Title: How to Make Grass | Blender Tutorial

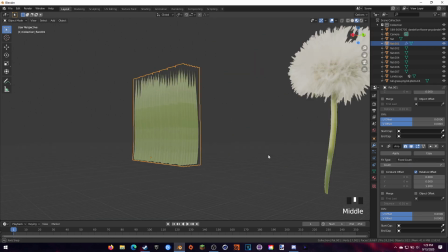(4:17)
So once you have them how you like it, you want to come up here and then apply both of those.
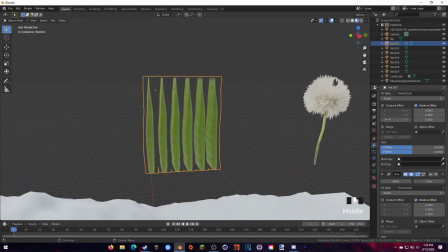(4:23)
And so we apply those, and you'll still notice that they're one object. And so to actually change that, we're going to come and select it in edit mode.
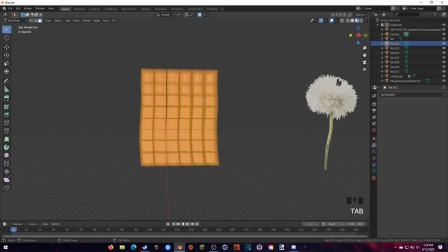(4:32)
And then we're going to, again, hit P, but instead of selection, we're going to do by loose parts. And that should separate them individually.
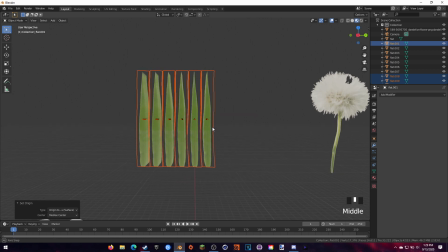(4:40)
And then you can also come back to edit mode, set the origin to the object itself, and then again, set it to the bottom of the grass blades like that.
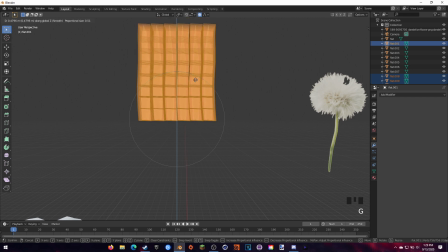(4:48)
This is crucial for this next step.
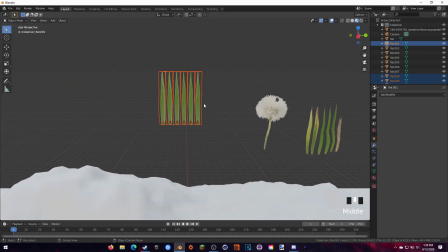(4:53)
So the next step is to actually hit the F3 key and then type in random. as we can see here.
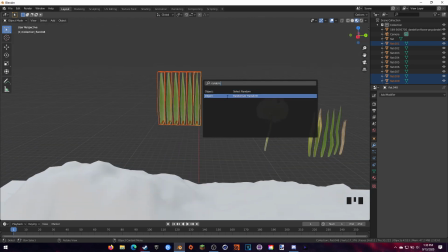(5:00)
We can see the random transform, and you kind of just want to mess around with the rotation and the scale.
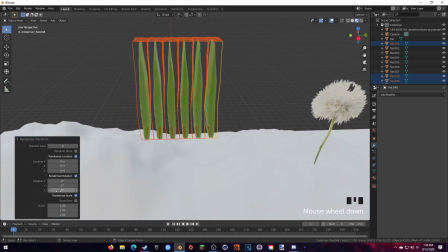(5:06)
You don't really have to mess around with the location too much. You can also set a random seed at the top if you don't really like how it turned out, to just kind of give it a little bit more variation.
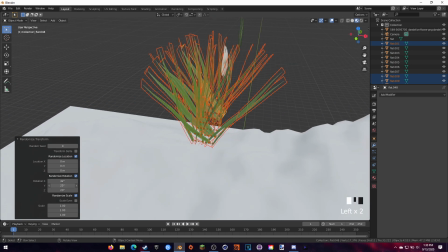(5:16)
You want to do this as many times as you want.
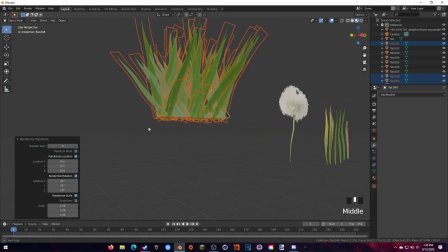(5:19)
I would recommend like 3 or 4 grass clumps with different seeds and stuff, just so you get more variation in the final scene.
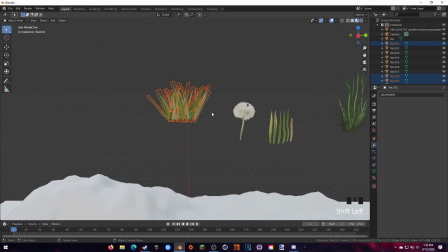(5:29)
So once we have it how we like it, we're going to actually select all of these right here and hold Control and J to make it its one object. And so now if we move it around and everything, they will all move together. They're not individual grass things anymore.
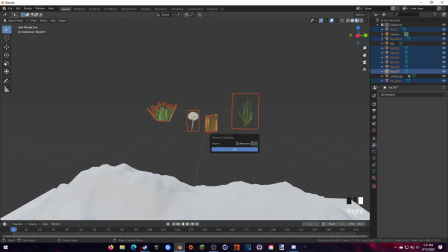(5:43)
Now we're actually going to make a new collection, so this will be used for later. So you just want to select all of those, right click, and then hit New Scene Collection like that.
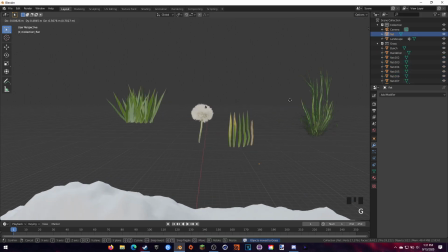(5:52)
And now we have a new grass collection. There's this flat little thing here, so I went ahead and deleted that.
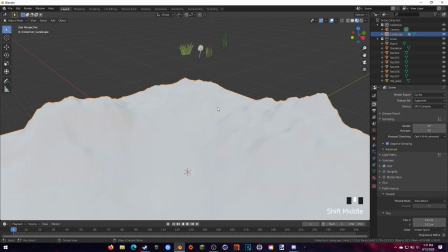(5:58)
I didn't really need that for the scene. Next, we're actually going to set up the particle settings itself.
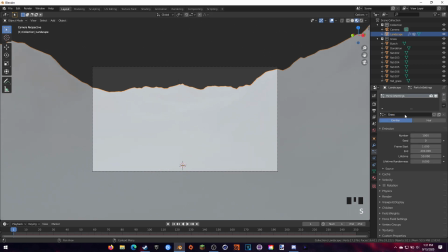(6:05)
So going into the particle properties, we're going to name it. We're going to set it to hair and advance. And then using our vertex group that we made before, we're going to go down to the vertex group settings, and in density, set that vertex group that we made before.
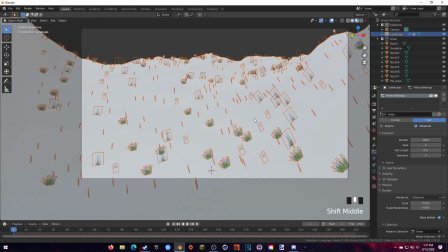(6:19)
That way, only the particles are showing up on screen. And in the render section, we're going to render as collection, and then select that grass collection we just made.
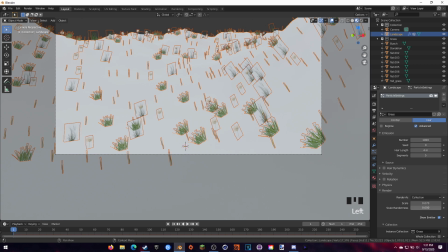(6:27)
Then I'm playing around with the scale and some of the scale randomness right here, just to add some variation to the scene, because no grass clump is ever the same. So we kind of want to add some variation like that.
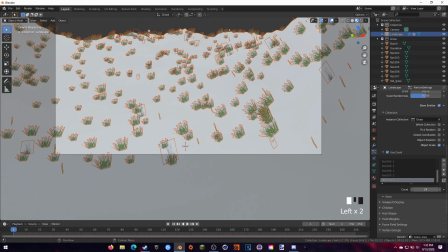(6:39)
Coming down to this use count button, all this does is set how many of each object is on the scene. So I know I wanted the actual grass clump to be more in the scene compared to the dandelions and the tall grass and stuff.
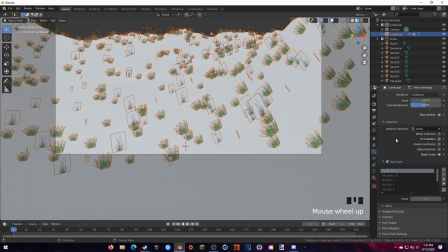(6:53)
And so I just crank that number up while all the others stayed low. Basically just play around with that until you get something you like. In the rotation tab, we're just going to add some random rotation and phase and random phase.
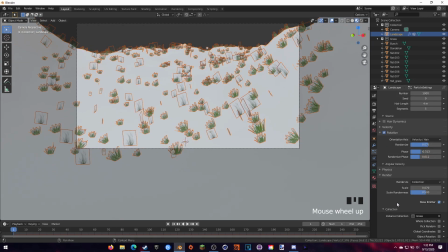(7:05)
Basically just play around with this as well. We're trying to get as much randomness as possible, just so nothing looks like it's the same across the scene.
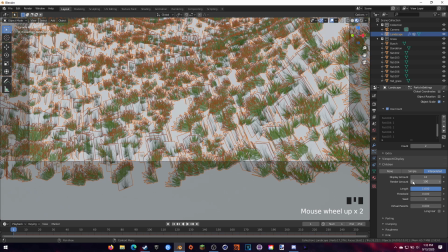(7:13)
Down here, we're adding some children. This is actually going to populate our scene with a bunch more grass and stuff, and make it look like it's more lived in. I'm also actually going to come up here and play around with the number a bit. This just adds, of course, more grass.
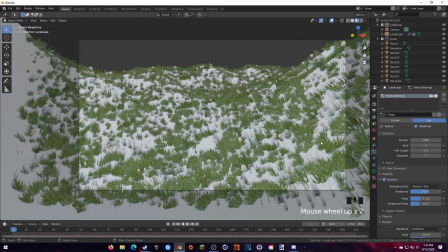(7:28)
You can add as much as you want, but it is going to be pretty taxing on your CPU and such.
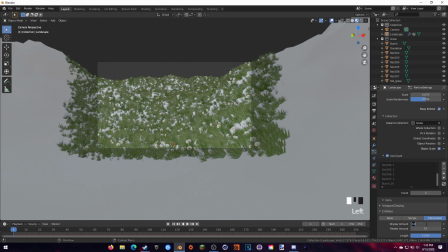(7:34)
And so it was actually a little too harsh for mine, so I went ahead and changed the display amount to 1 and then kept the render amount at 10.
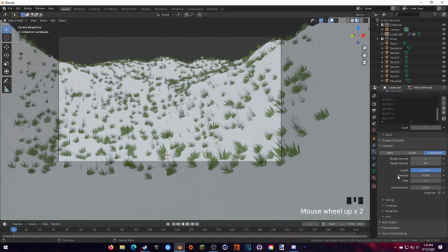(7:41)
This way in the actual viewport, it's smooth playback, and when we actually render, that's when most of the particles will be rendered.
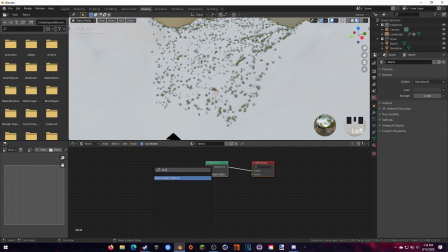(7:48)
Coming over here, I'm just setting up a simple HDRI I downloaded from HDRI Haven.
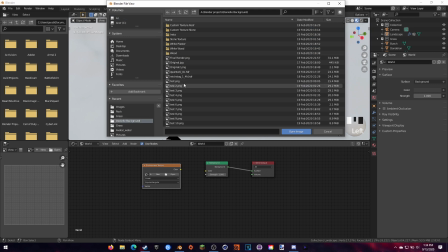(7:53)
This way we can just get some lighting in the scene without having to do that much work.
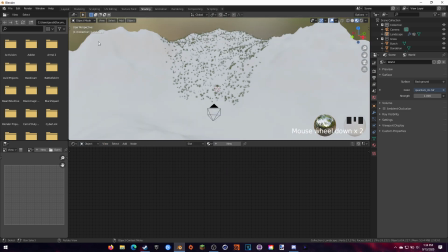(7:59)
Just some quick lighting right there. This is the render result we got.
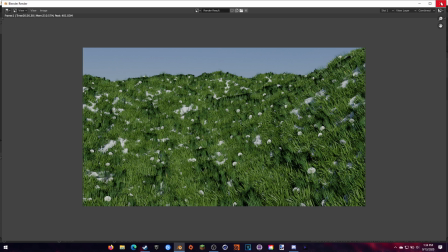(8:06)
Don't worry about the black stuff right now. We're kind of just focusing on the grass itself. We can fix that later.
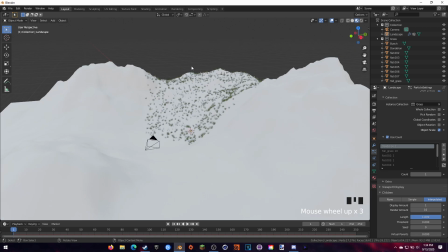(8:12)
But the first thing I noticed is that the grass is not actually transparent, and in real life grass should be transparent.